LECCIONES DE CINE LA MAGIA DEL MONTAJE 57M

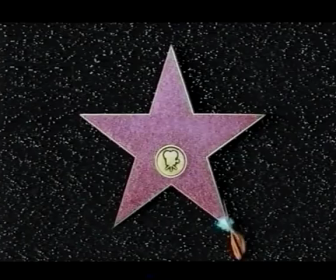34:00 Booth, como otros grandes montadores de estudio de su época, contribuyó a la creación de muchas de las estrellas de la Edad de Oro de Hollywood. Hoy en día, los editores siguen haciendo lo mismo. La verdad es que en la sala de montaje tenemos un control absoluto sobre la interpretación del actor. Muchos no lo reconocerán. La mayoría de los actores aprenden enseguida que conviene llevarse bien con el montador, ya que su actuación depende de él en gran medida, así como de su gusto y de su talento. Vemos los planos de la jornada y la toma 5 es espectacular. Es estupenda. Pero también hay algo maravilloso en la toma 7, y en la 4 y en la 3. A veces el actor ve la secuencia y dice, vaya, es fantástica, has usado la toma 5. No sabe, no. Se da cuenta de que has utilizado distintas partes de cada interpretación. Y el montador es la persona responsable de encontrar esos momentos en cada actuación. En cuanto a instinto básico, creo que, en gran medida, la extraordinaria interpretación de Sharon Stone también se debe a Frank Urioste. Invirtió una enorme cantidad de tiempo en la selección de las partes de cada toma que él consideraba importantes. Al editar la secuencia del interrogatorio, emplear el montaje clásico de plano contra plano siguiendo el diálogo, habría quedado más bien soso.
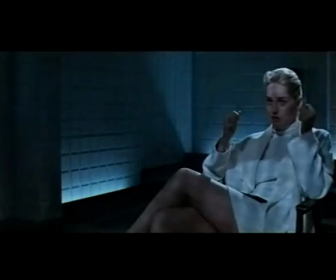35:27 Tuve que crear sus miradas y las de él. Están manipuladas. En realidad no se rodaron así.
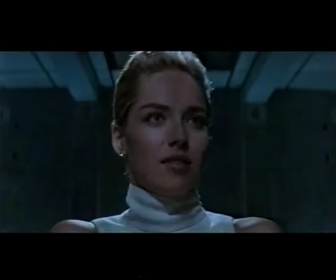35:33 Tomaba un fragmento de Michael Douglas mirándola, extraído de otra parte de la secuencia, y un segmento de plano de ella mirándolo a él, entresacado de otro punto de la escena.
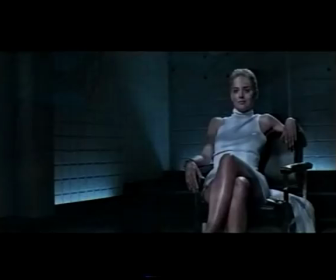35:45 Sharon preguntó si podía verla y respondí, sí, está terminada. Sharon subió y dijo, tenéis que eliminar esa escena.
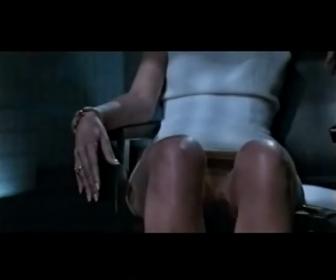35:53 Y pregunté, ¿qué escena? Y ella replicó, ya sabes qué escena, la del interrogatorio.
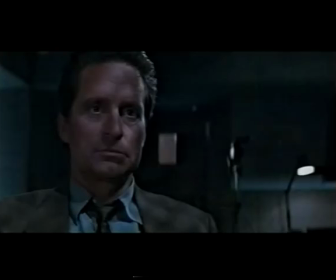35:59 Todo el mundo temía que aquellos planos perjudicasen su interpretación. E incluso, creo que Sharon sigue pensando que perdió la nominación al Oscar por culpa de esos planos. Le dije, Sharon, esa secuencia te va a convertir en una estrella. Y Paul le dijo, la rodaste, sabías lo que estábamos haciendo y en resumidas cuentas me gusta y queda bien. Y ya saben, el resto es historia. Siempre he pensado que el montador es más objetivo que el director, porque él no ha estado presente en el rodaje, no ha confeccionado el reparto, no ha realizado los storyboards, no se ha pasado un año y medio inmerso en la preproducción,
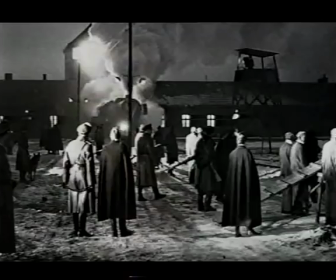36:38 de modo que el editor tiene la mirada más objetiva de todo el entorno creativo.
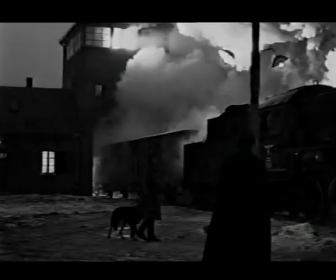Recuerdo que una noche fui a ver a Steven en Polonia y le dije, Steve, quiero que veas esta secuencia. Y me dice, vale. Le paso la escena, me mira y dice, hasta mañana. Y se marcha.
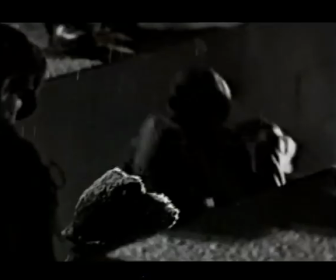37:05 Qué forma de implicarse emocionalmente en la secuencia. No se podía creer que la hubiese filmado él.
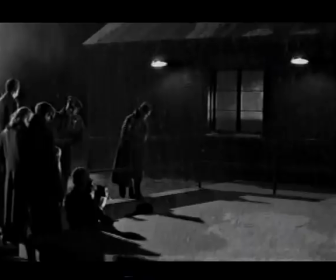37:11 Le pareció sumamente realista. Aquel filme nos afectó mucho a todos. Contiene algo que te cautiva. Cuando se trata de sentimientos, cuando la gente tiene problemas en su vida, hay algo que te conquista, que va más allá de tu consciente. Aunque parece un ejemplo excesivo, cuando estás montando una película de este tipo, debes ser capaz de disociar. Tienes que ver cada elemento como una escena y construyes la secuencia y haces todo lo posible por mejorar cada escena.
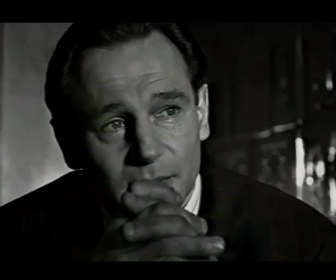37:35 Y cuando todo se fusiona, extraes toda su fuerza.
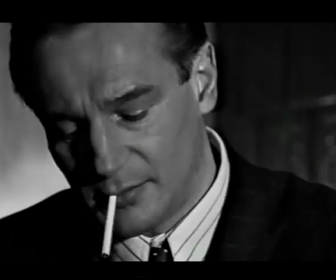37:39 Creo que la secuencia de la lista de Schindler, que ejemplifica perfectamente la importancia de la emoción expresada a través de la edición fílmica,
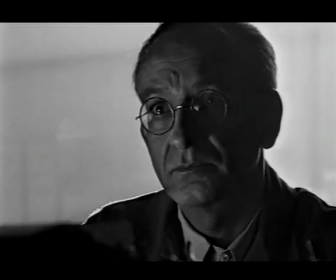37:46 es la escena en que toman algo juntos, la primera copa que comparten, ya que hasta este momento Stern se ha negado a beber con Schindler.
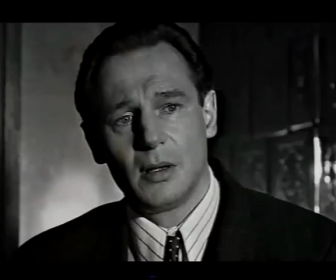37:54 Tiene un ritmo que me resulta muy emotivo, muy hondo, profundamente sentido.
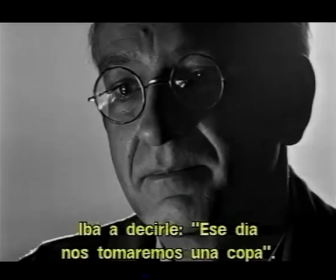38:08 I was going to say we'll have a drink then.
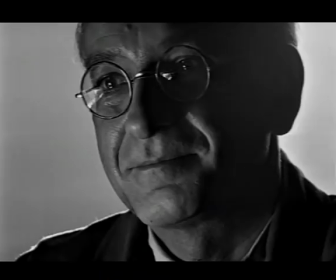38:15 I think I better have it now.
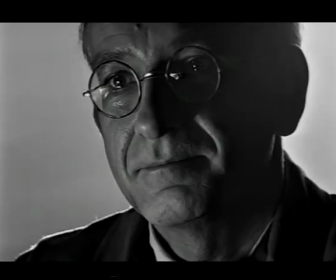38:19 La decisión de Mike Kahn de cuánto tiempo pasaban los personajes mirándose mutuamente, estudiándose y pensando en sus sentimientos, se tomó en la sala de montaje.
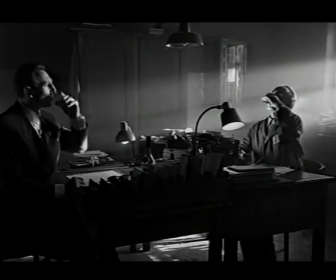38:28 No estaba en el guión, no estaba en el plató el día del rodaje. La totalidad de esa especie de comunión emocional de las mentes de aquellos dos hombres extraordinarios surgió en la sala de edición.
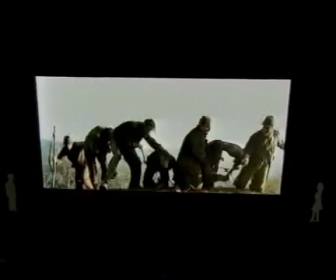38:39 En las secuencias de diálogos, me gusta que la gente se mire, que sus miradas se encuentren. Así se vinculan y tú conectas.
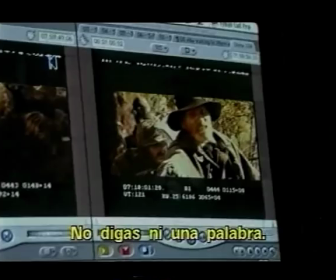38:50 El montaje cinematográfico también puede considerarse un baile de miradas.
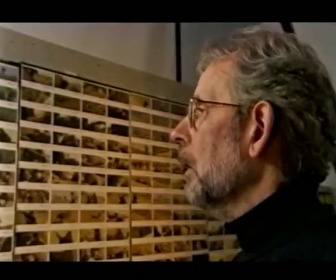38:59 El ojo de Philip Seymour Hoffman está mirando, y eso es bueno.
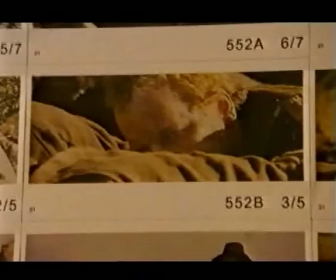39:03 Ahora vamos a pasar a un primer plano de Hoffman mirando. Y aquí tenemos el primer plano de Hoffman.
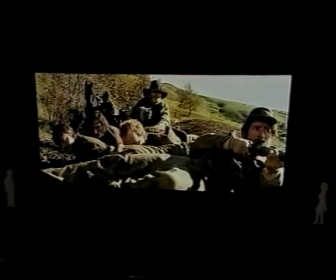39:12 Este ángulo no lo hemos visto hasta ahora, de modo que el cerebro tiene que figurarse que está viendo, y tal vez porque lo está viendo. Y en la medida en que prolongues la duración de los planos, permitirás que se desencadene una serie de razonamientos.
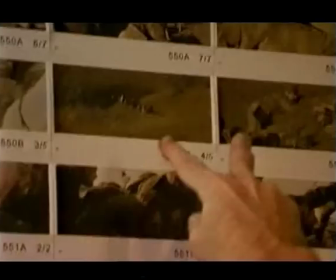39:27 Cuando descartas un plano, también erradicas los pensamientos acerca de ese plano.
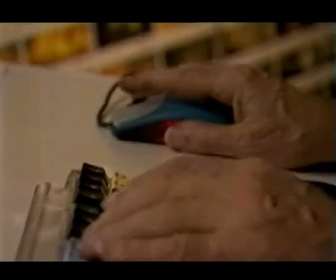39:32 Ahora queremos mostrar lo que está viendo, porque así sabremos qué está pasando.
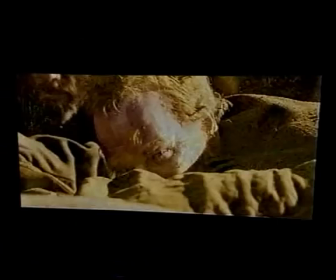39:42 Ahí lo vemos pensando. Y luego baja la vista. Vamos a pasarlo a su velocidad.
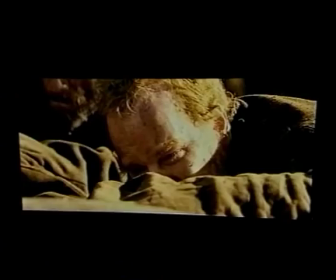39:49 Mirada. Punto de vista. Piensa, piensa.
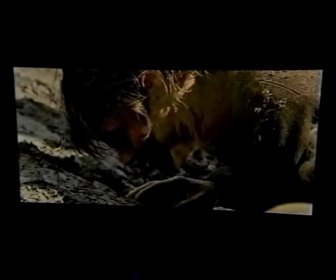39:55 Otro compinche. Vamos allá. ¿Y ahora qué?
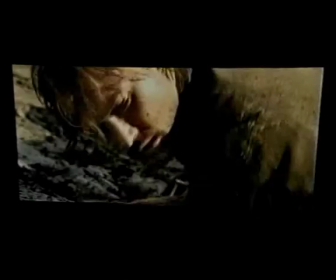40:00 Vámonos. Aquí pasa algo. No lo hagas. Y nos vamos. Puesto que es muy completo sensorialmente, el cine tiene algo especial. Gracias a esa fusión tan poderosa entre el sonido y la imagen, se obtiene algo que penetra profundamente en nuestro interior.
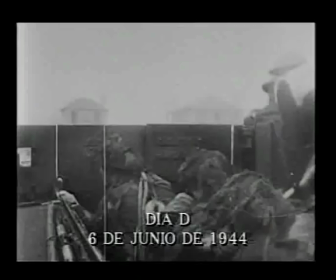40:22 Los cineastas descubrieron que el sonido y la imagen no se limitaban a simular sentimientos, sino que además podían influir en el pensamiento.
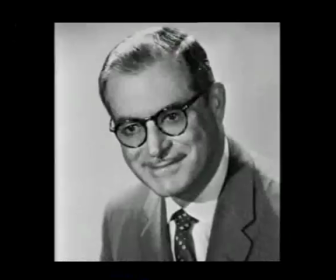40:30 Durante la Segunda Guerra Mundial, el gobierno estadounidense reclutó a lo más granado de Hollywood.
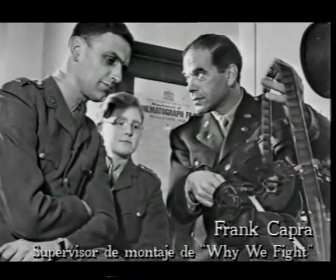40:35 Montadores y directores recurrieron a las mismas técnicas que empleaban en sus filmes de ficción para impresionar a los espectadores de todo Estados Unidos.
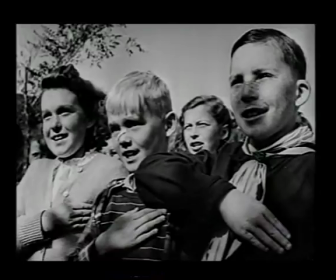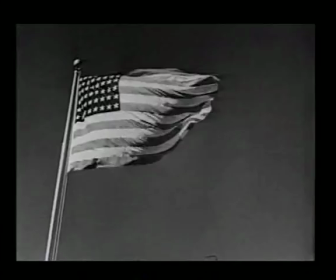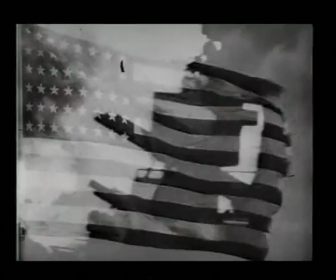40:55 Los reclutas de Hollywood aplicaron su saber cinematográfico a filmes propagandísticos tales como Why We Fight.
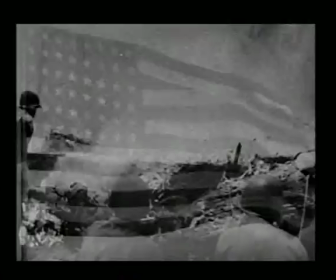41:02 Los líderes políticos, así alemanes como estadounidenses, eran conscientes del poder de la imagen y el sonido para manipular al público.
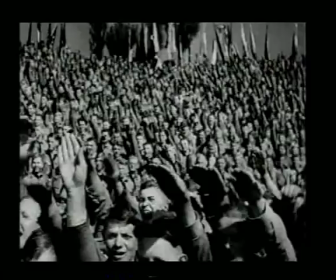41:13 Uno de los ejemplos más infames del cine al servicio de la propaganda política es El triunfo de la voluntad de 1935.
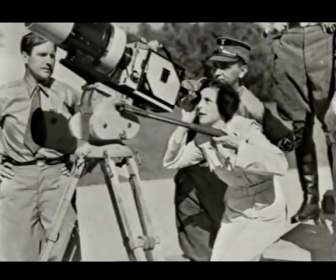41:21 La directora Leni Riefenstahl se sirvió del sonido, la música y un montaje magnífico para endiosar a Hitler.
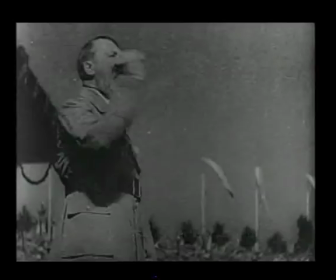41:29 In uns marschiert Deutschland und hinter uns kommt Deutschland.
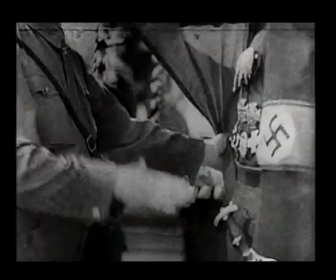41:38 Cuando los aliados declararon la guerra a Alemania, el montador británico Charles Ridley reeditó el mismo metraje para ridiculizar a Hitler.
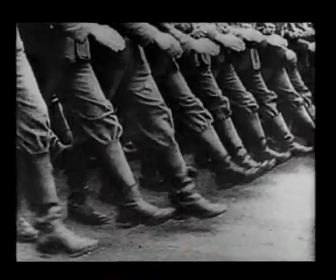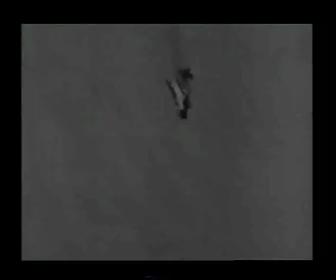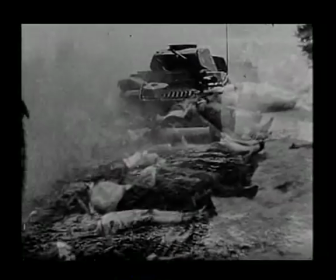41:57 Tanto si se usaban con fines propagandísticos como recreativos, estas técnicas demostraron el gran potencial del montaje para moldear corazones y mentes. El manejo de los elementos cinematográficos es algo muy poderoso. Es algo casi sagrado, en cierto modo, ya que está provocando efectos, está suscitando reacciones en el público.